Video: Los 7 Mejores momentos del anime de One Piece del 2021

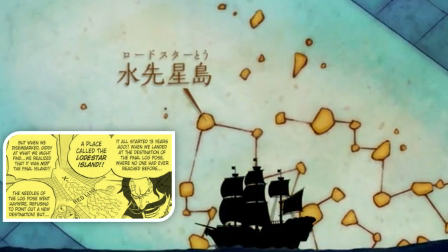[4:00]
Verán, en el manga, mientras Roger habla de esta isla, se nos muestra el ya icónico mapa de la Gran Línea, con una isla al final y una X posterior a ella, pero jamás nos dicen si la X es Laugh-Tail o más bien se trata de Lodestar. Cualquier interpretación era razonable y mientras no hubiera una respuesta por parte de Oda,
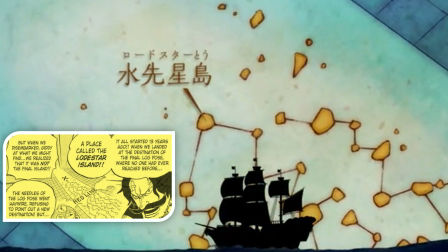[4:19]
no se podía saber con certeza cuál de las dos formas de interpretar el mapa era la correcta. Se podía especular, pero sin afirmar nada. Pero tras el lanzamiento de la versión animada, vemos cómo explícitamente se nos marca cuál es la isla Lodestar,
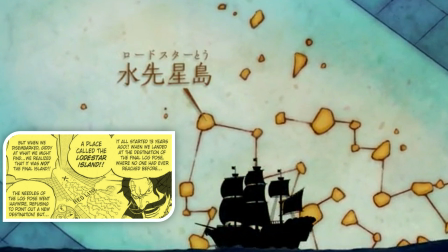[4:33]
lo cual confirma que en efecto, Laugh-Tail es la isla que se simboliza con una X al final del camino. Por ser esta escena importante no solo para que los fans del anime, sino también para que los fans del manga pudiéramos aclarar una duda,
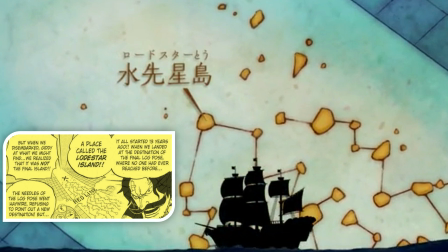[4:48]
me parece que la revelación de Lodestar en su formato animado es digna para llevarse el tercer puesto de esta lista. En segundo lugar voy a poner una escena que
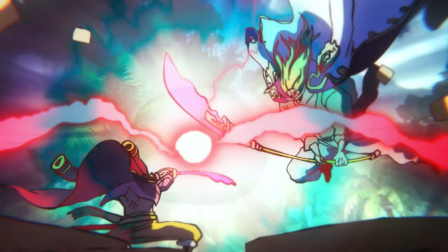[4:57]
probablemente va a ser el primer lugar de muchos, y no es para menos, pues es tal vez el encuentro más impresionante de todo One Piece hasta la fecha. El final del episodio 965 y comienzo del 966 nos mostró el choque entre Roger y Barba Blanca, con un estilo y una presencia increíbles.
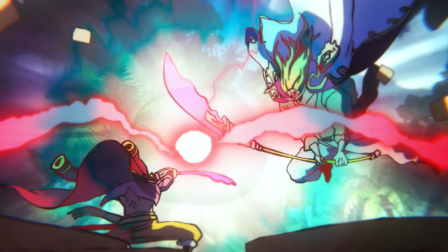[5:14]
En el manga este momento fue extremadamente emocionante y dejó maravillado a más de uno. Y el anime no solo estuvo a la altura, sino que fue más allá. Uno puede sentir la presión generada cuando Roger y Barba Blanca se ven a lo lejos y chocan las espadas. A través de los efectos visuales, la música y las escenas adicionales,
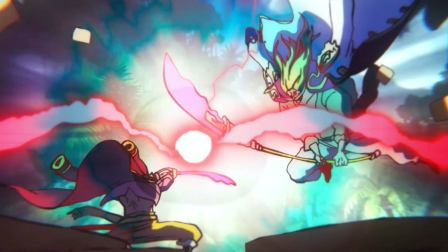[5:32]
el equipo de animación nos mostraba cómo un simple cruce de armas de estos dos poderosísimos piratas podía crear tal devastación en su entorno. No solamente eso, sino la secuencia que vendría después y que muestra un poco de la batalla librada por el resto de las dos tripulaciones y que duró 3 días completos,
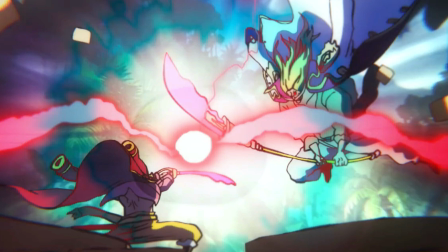[5:50]
nos dejó un momento memorable y sorpresivamente grato para todos los que en el manga únicamente pudimos quedarnos especulando cómo habría sido este encuentro. Esa escena en la que Rayleigh le detiene un ataque a Marco con un dedo fue simplemente genial y un gran ejemplo del valor añadido que puede tener el anime cuando se hace una buena adaptación.
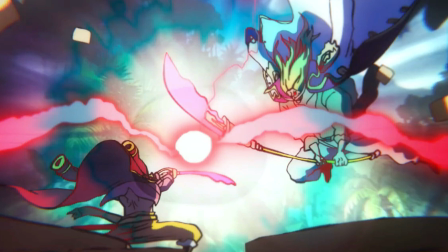[6:09]
Y bien, ahora pasamos al primer puesto de la lista, el cual probablemente ya te has de imaginar,
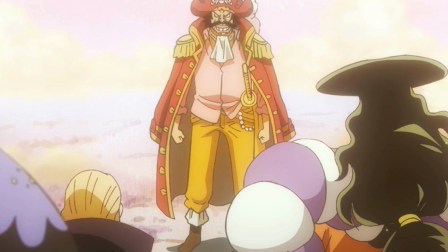[6:14]
pues este es uno de esos momentos que estará en la lista de los más icónicos de One Piece de todos los tiempos, aun y cuando la historia concluya. Estoy hablando del final del capítulo 968, el momento en el que Roger logró lo que nadie más pudo en 800 años, llegar a la isla final, a la cual bautizó como Laugh Tale.
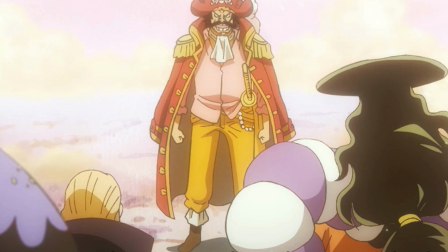[6:33]
El toque de agregar la música del primer ending, Memories, me pareció muy atinado y le dio un tono nostálgico, especial y a la vez sencillo a esta escena, que a mí personalmente me encantó y tal como en el caso del opening del capítulo 1000, me hizo reflexionar cuánto tiempo había pasado especulando sobre esta misteriosa isla antes de poderla ver,
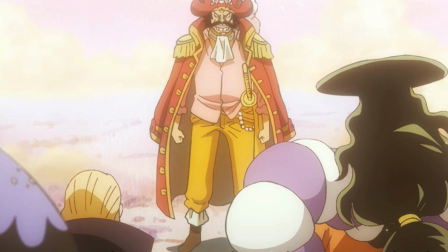[6:53]
aunque sea un poco, en su versión animada, sin contar todo lo que seguiremos hablando de ella hasta que vuelva a aparecer en la historia. Y no solo es por la emotividad y el impacto de la escena,
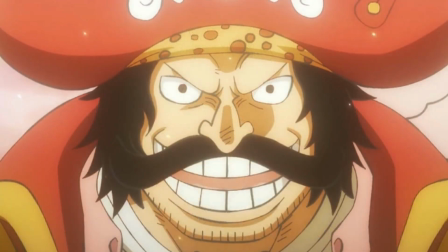[7:02]
sino que el estudio de animación hizo muy buen trabajo con el entorno, de forma que no reveló nada de cómo se ve Laugh Tale, pero a la vez nos tuvo a todos intrigados y analizando la escena, tratando de descubrir la más mínima pista,
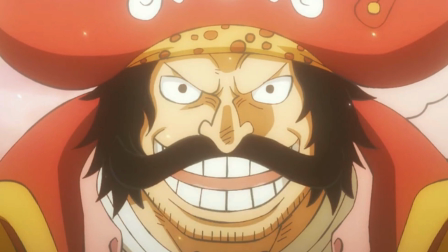[7:15]
que si las partículas que aparecen en el aire significan algo, que si el suelo se ve color rojo y es un indicio de la ubicación de Laugh Tale en la Red Line. Todo eso es valor añadido que en el manga no está presente y, como dije antes, cuando el equipo de animación no solamente se limita a adaptar las páginas del manga,
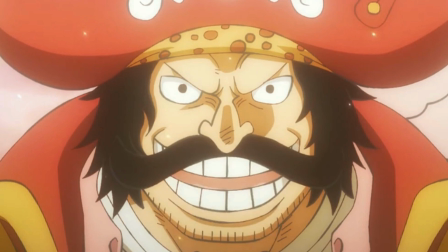[7:32]
sino que además introducen detalles visuales y narrativos extra que enriquecen la historia, manteniendo el respeto, la esencia y la continuidad del material original, es cuando el anime de One Piece realmente brilla con su máximo esplendor. Como mencioné al inicio, el 2021 fue un gran año para el anime de One Piece y espero que el 2022
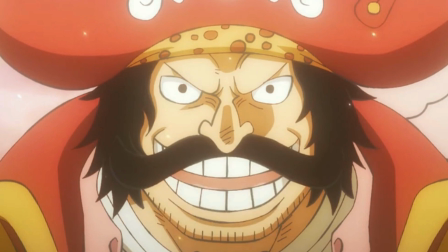[7:51]
siga estos pasos y nos vuelva a mostrar capítulos tan excelentes como los que mencioné aquí o incluso mejores,
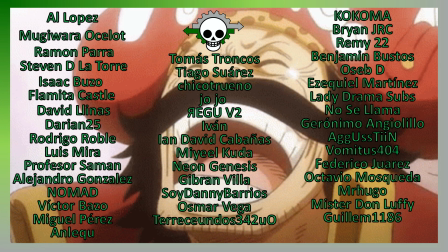[7:57]
pues el arco de Wano sigue avanzando y aún hay muchas cosas geniales por ver. Si te gustó el video, agradeceré tu like y que lo compartas. Seguramente tú tienes tu propio top de momentos favoritos del anime en este año.